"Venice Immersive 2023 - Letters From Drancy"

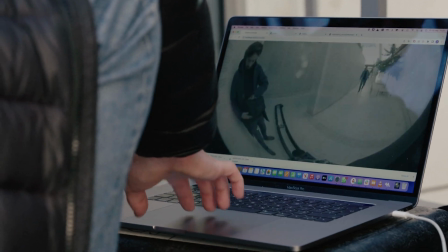[0:18]
Letters from Drancy is the story of Marion Deichmann, and really at the center of that story is the relationship between her and her mother Alice.
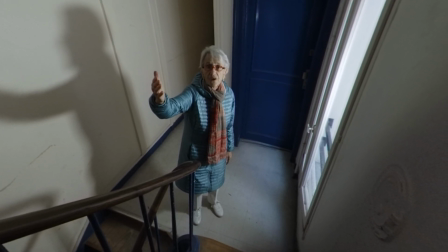[0:28] This is the place where I last saw my mother before she was taken away.
Her presence is felt every day. This was a big motivation.
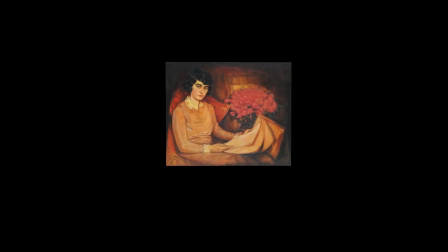[0:43]
I do it for my mother, of course. Hopefully, people see it,
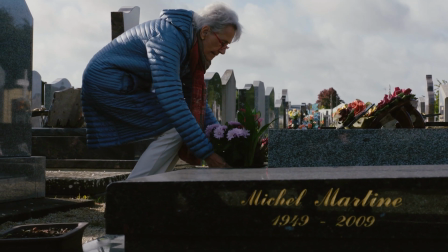[0:49]
think about not only her but the six million Jews that died during World War II.
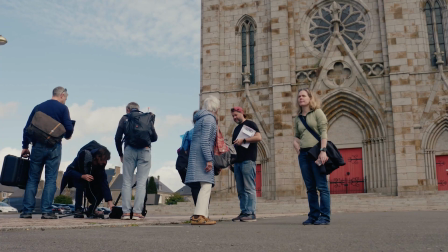[0:55]
They tell a different type of Holocaust survivor experience than people are used to hearing. Marian herself was never in a camp, and yet she is very much a survivor.
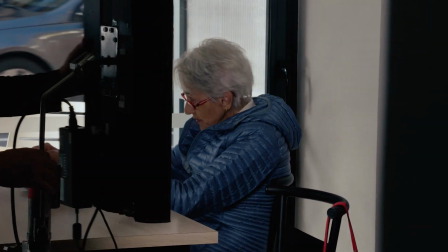[1:07]
It is just such an amazing opportunity to be able to tell her story in this way and to share it with the world.
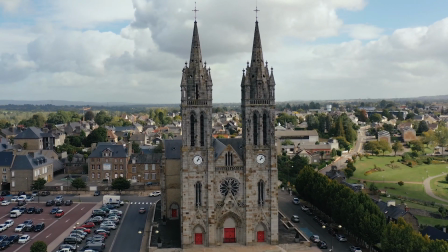[1:19]
It's about creating environments that feel cinematic, that feel like they have emotion to them.
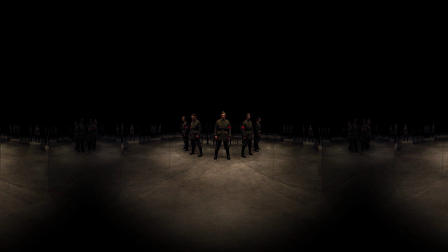[1:27]
We open Letters from Drancy with a scene that is based on one of Marion's recurring nightmares. Visually, I wanted to take the viewers into a totally new space that they couldn't be in apart from in this VR experience.
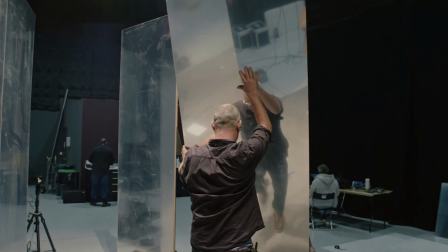[1:43]
We're working with a set designer and our camera team to kind of build this mirror sort of prism.
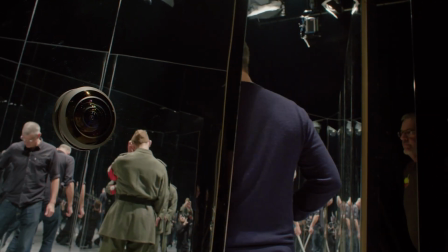[1:49]
The idea is that we have a German soldier and he's in slow motions. He's heading towards camera and it's sort of quite menacing as he comes towards you.
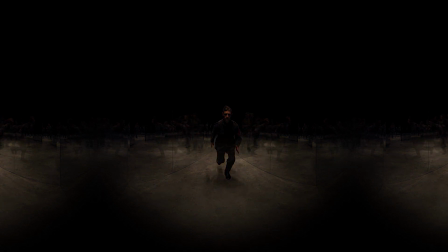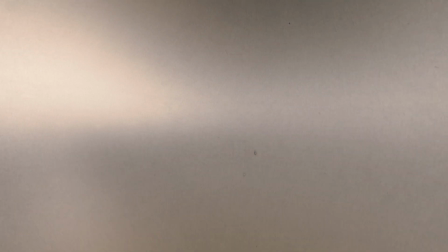[2:06]
There's one particular scene in Letters from Drancy that we always knew that we were going to use a particular animation style for.
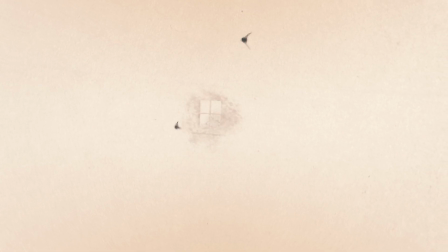[2:14]
This whole sequence is told from her recollections as a child, and so I really wanted that to feel like a quite abstract animation.
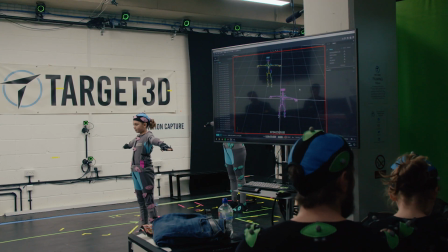[2:23]
And that's really to represent the fact that this is an 80-year-old memory. It's a child's memory. With the use of motion capture for the animation as well, it brings a cinematic and ethereal quality.
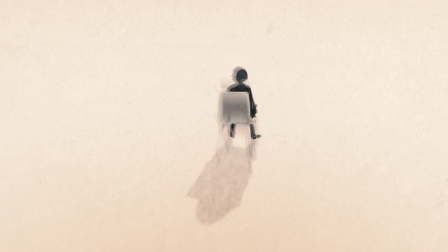[2:34] I had a horrible feeling of guilt. Why her, not me?